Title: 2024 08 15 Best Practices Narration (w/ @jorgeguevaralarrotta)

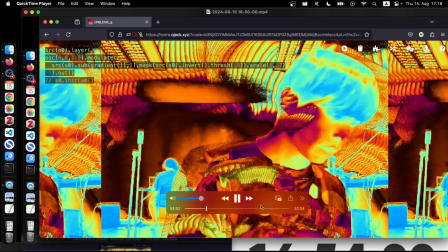(4:05)
And I think around this time I started thinking, maybe we should do the live lab, but I didn't say it until you said it.
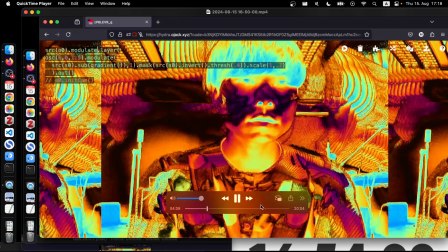(4:12)
I didn't put it there. This is something I remember by heart.
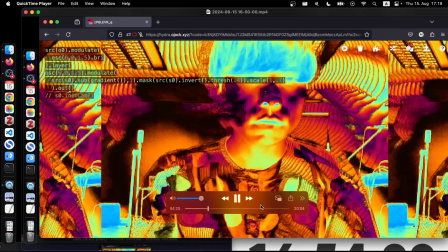(4:23)
Applying modulation to the feedback so that it will do some kind of fluid kind of thing. And this is the whole pattern that I just remember.
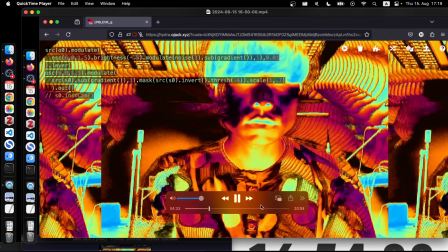(4:35)
So it's like fluid-ish thing, but I think I put wrong extra parenthesis, and then I have to think about it for a bit. And I think I have to delete this.
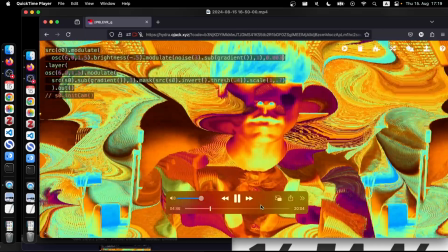(4:49)
Yes, now it works, but I think it's too fast, so I adapted the parameter.
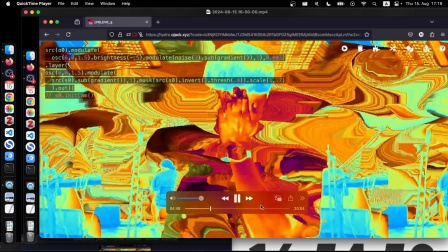(4:55)
It's a bit slower now.
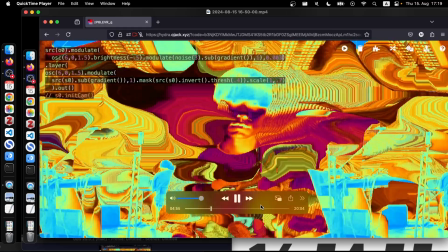(4:57)
I feel the pattern is a little bit too dense, so I think soon I
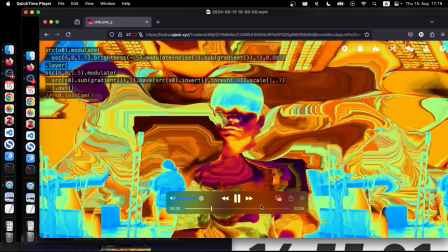(5:06)
come back
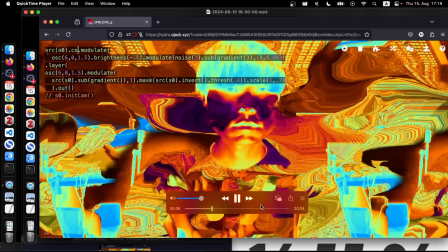(5:09)
to the computer and no, I did the colorama first.
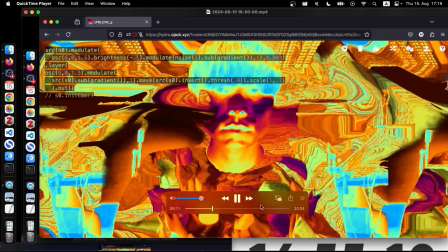(5:15)
No, I did make the noise much
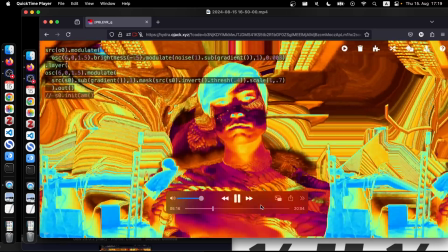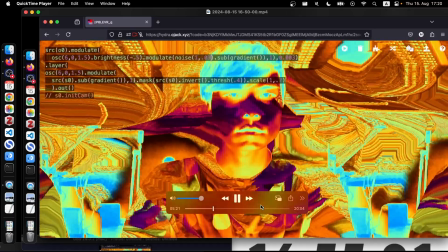(5:24)
sparse. I don't know what's the right word. And I think it's too fast, so I made it slower.
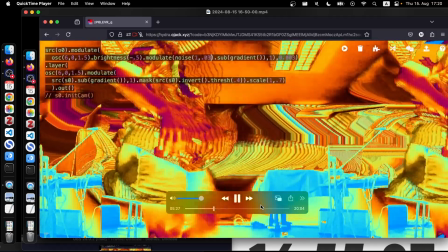(5:31)
Now I'm busy with the tape recorder again. Not really.
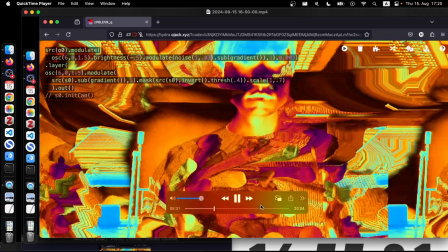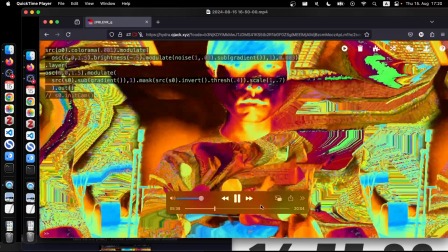(5:40)
Yeah, now I add colorama. I was not really sure because it always gives like really harsh effect, and it did.
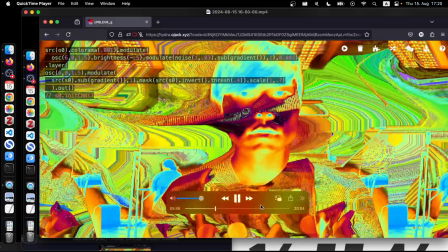(5:50)
Still trying to see with my movement.
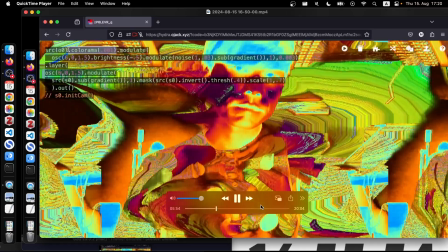(5:58)
No, I was like, no. Took the colorama out.
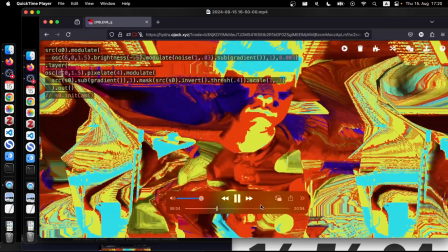(6:06)
And I was pixelating the OSC so that it has kind of like discrete colors, but I was not happy with the colors.
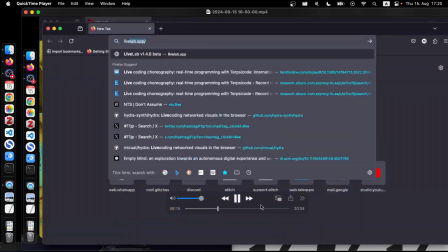(6:18)
Came back again. Here we said Live Lab, so I'm opening Live Lab.
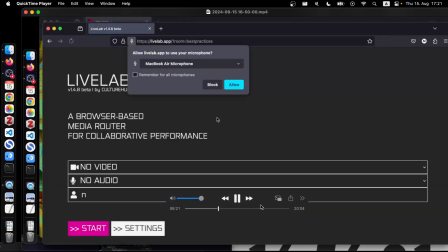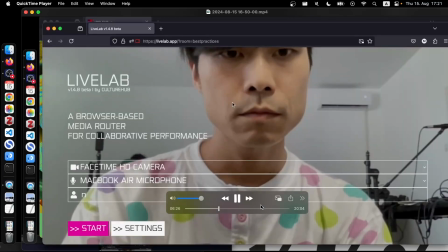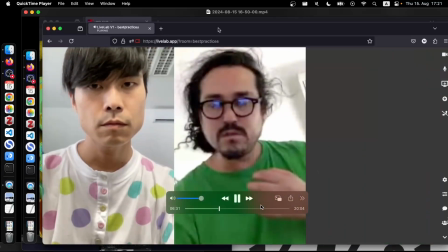(6:34)
I think I set up the switcher. Oh, you didn't pick up sound, no? No, I did.
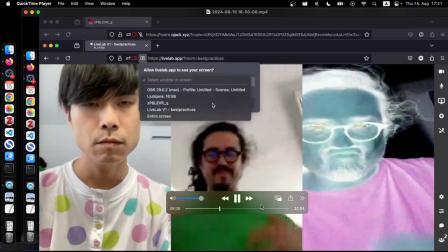(6:40)
Oh, okay. I allowed it. But now we are not hearing that now.
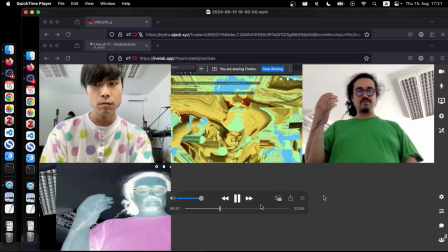(6:45)
No, because then it's annoying to listen to the voiceover.
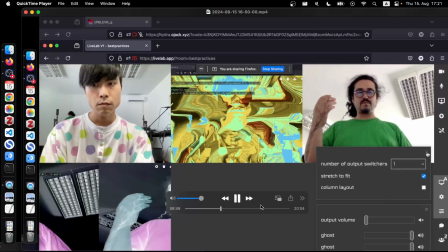(6:52)
Yeah, here, like I was like, okay, there's gonna be feedback, so I was like, but that's my output, right?
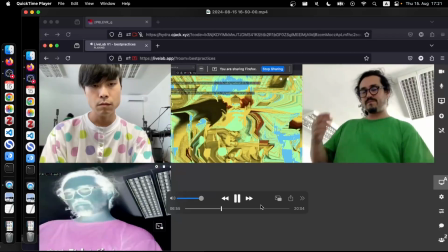(6:59)
So it will be input anyways and send it to you. That was the main feedback.
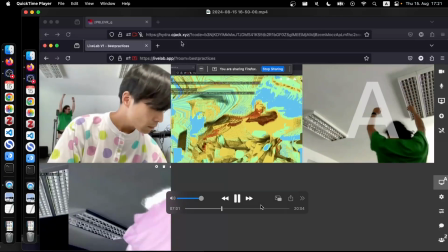(7:05)
And I did switcher.
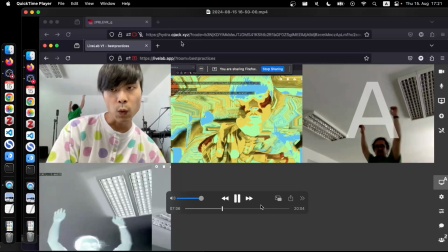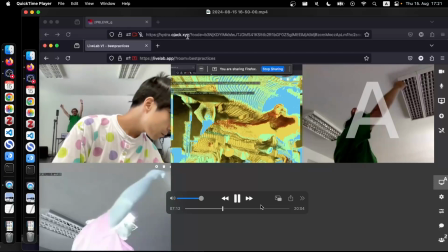(7:15)
No, I was working with the recorder again. Doing something with the recorder.
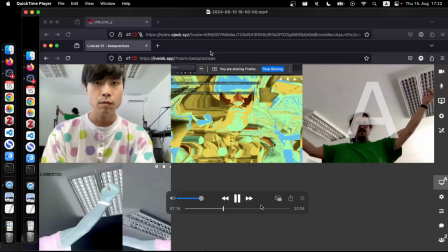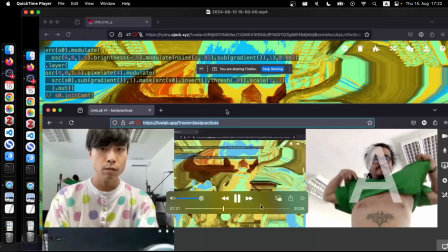(7:27)
What?
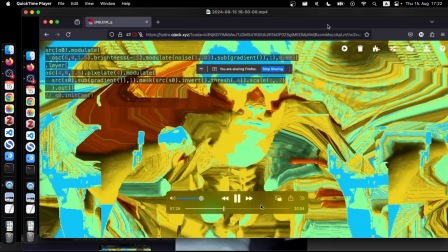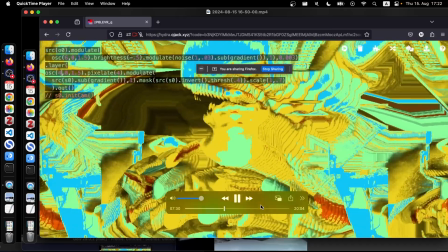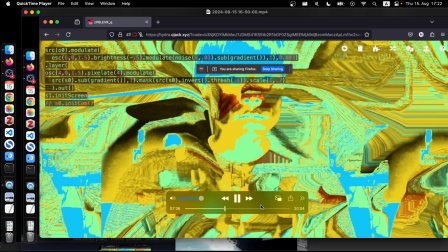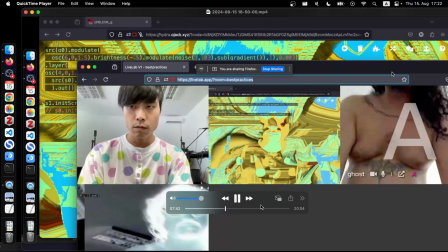(7:45)
So I put init screen, and then I noticed I needed to open the switcher.
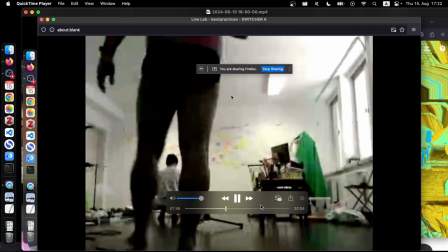(7:52)
So I open this pop-up window.
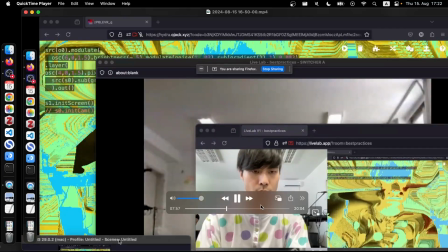(8:00)
Just rearranging things a bit. And go back to Hydra.
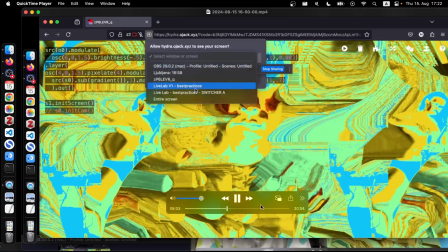(8:07)
Init screen with the switcher.